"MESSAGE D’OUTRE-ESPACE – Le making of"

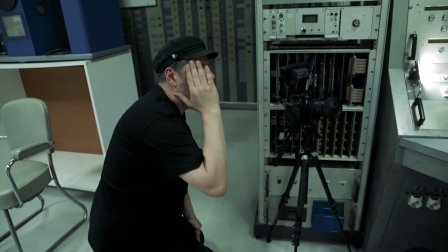Faut qu'on sente que t'aies l'idée, ah, mais c'est vrai, on m'avait demandé de prévenir. Et là, t'appelles.
Oui, monsieur Capel, vous m'avez demandé de vous prévenir.
Pour faire l'antenne, il fallait qu'elle soit démontable et remontable facilement.
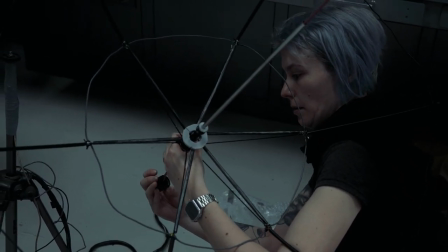J'avais fait une espèce de tuto de moi à moi sur mon téléphone, parce que comme elle était en beaucoup de petits morceaux, bah, il fallait que je puisse la remonter et dans le bon ordre. Et mon téléphone a fait une mise à jour, genre 2 jours avant le tournage. Et j'ai pas pensé à regarder s'il avait pas éventuellement effacé des trucs, parce que normalement les téléphones ne font pas ça.
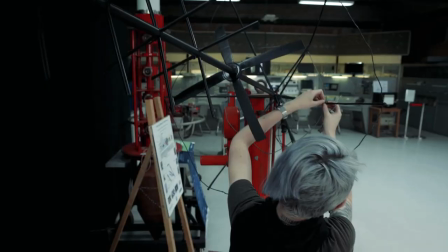Et ben, on s'est retrouvés le jour du tournage à devoir remonter l'antenne et il y avait plus d'images.
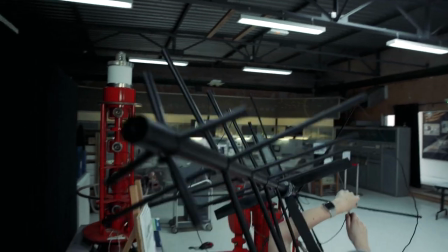Donc ça a mis du temps, j'ai réussi à la remonter, mais ça m'a effectivement mis un gros coup de stress. Ah
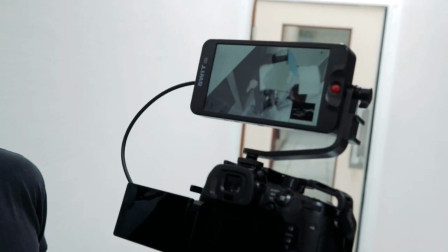oui, ça marche beaucoup mieux que ce que je pensais. Ouais, vous êtes bon, hein. Mais enfin, monsieur Capel.
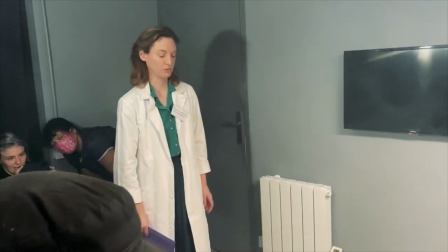Monsieur le directeur. Monsieur le directeur.
On a fait les plans du bureau de Capel.
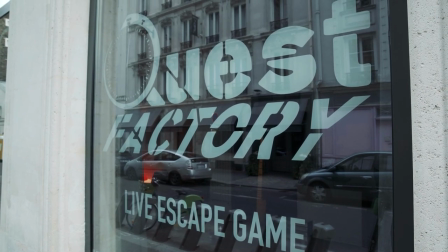Encore une fois, un tournage, on a dû aller très très vite. En fait, on a tourné dans une escape room et on avait le budget que pour louer la salle, une demi-journée.
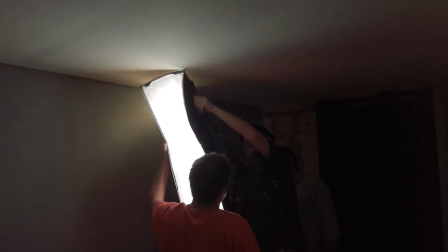Donc on a commencé vers 9h et à midi, midi et demi, 13h je crois, il fallait qu'on ait tout rendu pour que les joueurs puissent venir jouer. Le principe d'un escape game, c'est qu'il n'y a pas trop de bazar dans tous les sens, parce que comme les gens vont tout retourner pour trouver des indices, j'imagine que c'est pas pratique.
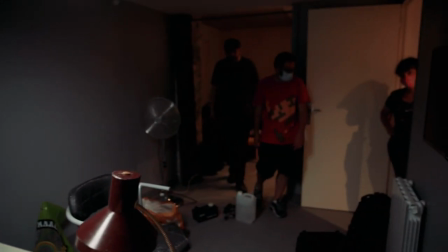Donc nous, ce qu'on a fait, c'est redonner de la vie à tout ça, mettre de la cendre dans un cendrier, ce genre de choses. Et il a donc une photo dans son bureau qu'on a photoshopé où il est sur un lion et il est très fier.
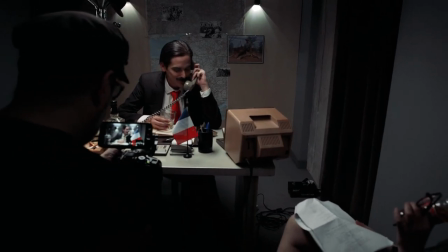Et il y a des petits rappels de ça qui sont cachés dans la déco. Il y a par exemple son briquet, il est imitation crocodile. Et son cendrier aussi, c'est un truc un peu marbré. Les détails, on les voit pas forcément.
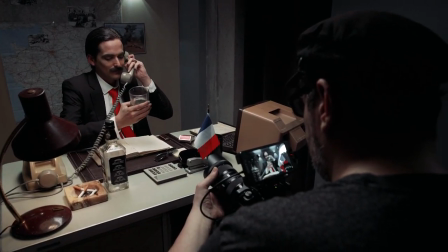Par contre, s'il n'y en a pas, ça va sauter aux yeux à l'image.
Ah non, désolé.
On a fait de la son, c'est sur le fond. Non, il y a pas de cache. À partir du moment où on est déguisé, quand on joue, je trouve, c'est là où je pourrais pas faire la même chose pas déguisé.
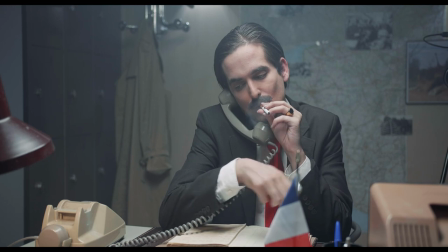Un des trucs un peu systématiques sur ce tournage, c'est que j'ai dû fumer. Je ne fume pas. J'ai vraiment essayé de faire des gestes de personnes normales qui fument une cigarette.
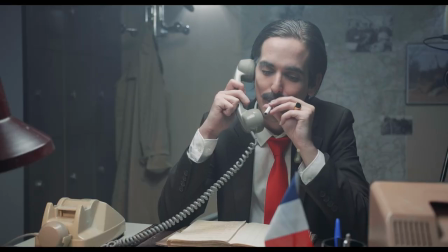En voyant les images, c'est pas du tout le cas.
D'accord.
Une des directions que j'ai utilisées, c'est une vidéo que Alex m'a donnée, où on voit un vieux mec de fin des années 70 dans un truc de l'INA, qui est en train de parler, je crois, de trucs monstrueux, genre de dire que les SDF, ils l'ont bien cherché, ou un truc comme ça, mais avec un accent très traînant, comme ça, où finalement, il dit des horreurs, mais calmement,
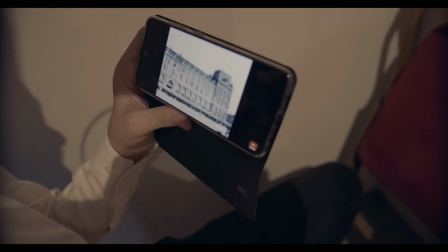un peu comme ça.
Vous savez très bien, il n'est pas agréable d'avoir dans son voisinage un pampan de chat.
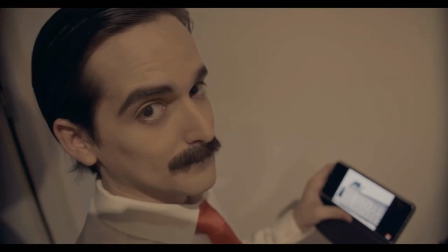C'est très pittoresque, peut-être.
C'était un peu le fondement de Capel, c'est que il est mou, comme ça, et donc j'ai essayé de le faire mou, mais moi je suis pas une personne très très molle, donc au final il est pas si mou que ça,
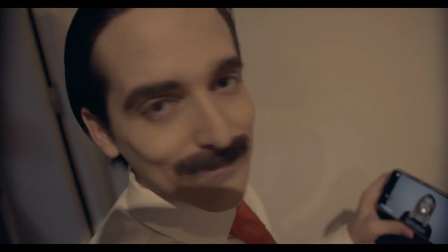il est juste plus mou que moi.
Vous êtes viré aujourd'hui, mais bon, c'est pas grave, vous allez vous en sortir, je vous fais confiance.
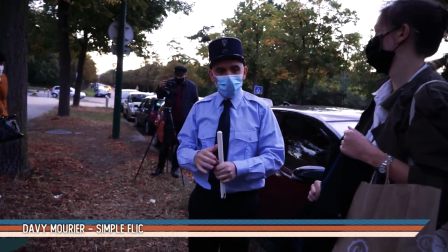Je crois qu'on a jamais pu faire de photos d'un flic en costume comme ça, avec un masque, Covid.
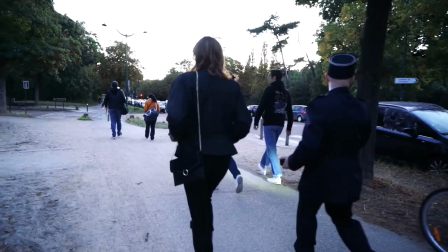Ouais, il y a eu le tournage la nuit au parc de Vincennes,
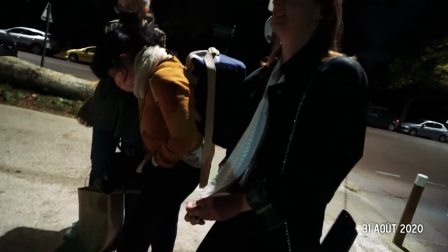qui était très sympa, et on a pelé de froid ce soir-là, c'était fin août, je crois.
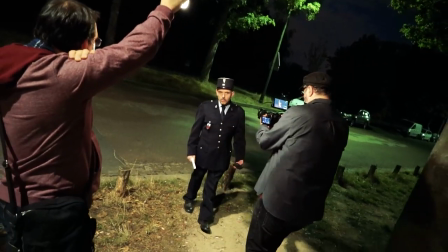Ouais, où les nuits commencent à devenir un petit peu fraîches. Mais ce dont je me rappelle, c'est que tout le monde était très très concentré. Et Davy était très drôle en fait, je trouvais. Ouais, il m'a beaucoup fait rire ce jour-là. On a fait une petite séance d'entraînement, de training, un peu pour préparer les comédiens.
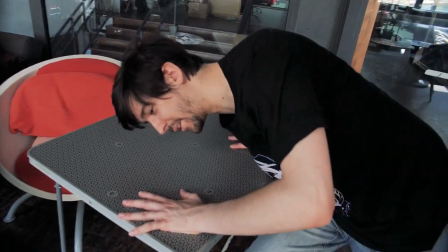Donc on a expliqué à Aymeric comment chuter correctement, comment encaisser un coup, etc.
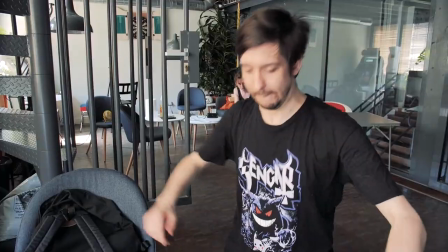C'est vrai que je me suis entraîné à plusieurs reprises pour être capable de m'éclater le visage sur la 2 chevaux le jour du tournage.
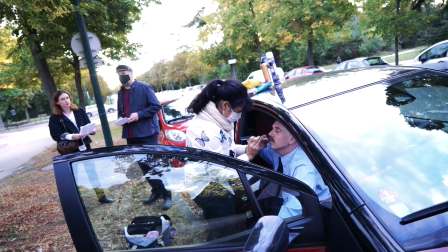Et ce jour-là, en fait, on n'a pas eu de 2 chevaux, elle n'est pas venue. Davy est en train de se faire maquiller, costumer pour la scène. C'est au poil. Et là, il y a Tibor qui nous dit, j'ai un coup de fil du loueur de voiture.
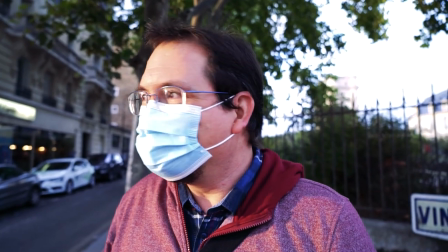La 2 chevaux qu'on a louée, qu'on avait réservée, elle ne viendra pas. Parce qu'elle est en panne, elle est en panne sur l'autoroute, quoi.
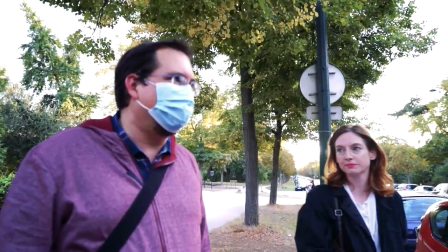Elle n'arrivera jamais. Il m'a dit, il avait fait tourner ce week-end, tout allait bien. Ah, qu'est-ce qu'on fait ? On va tourner ce qu'on peut. Et du coup, il a fallu qu'on change absolument toute la scénographie à ce moment-là.
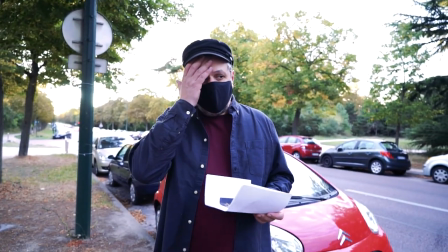C'est très emmerdant, très emmerdant.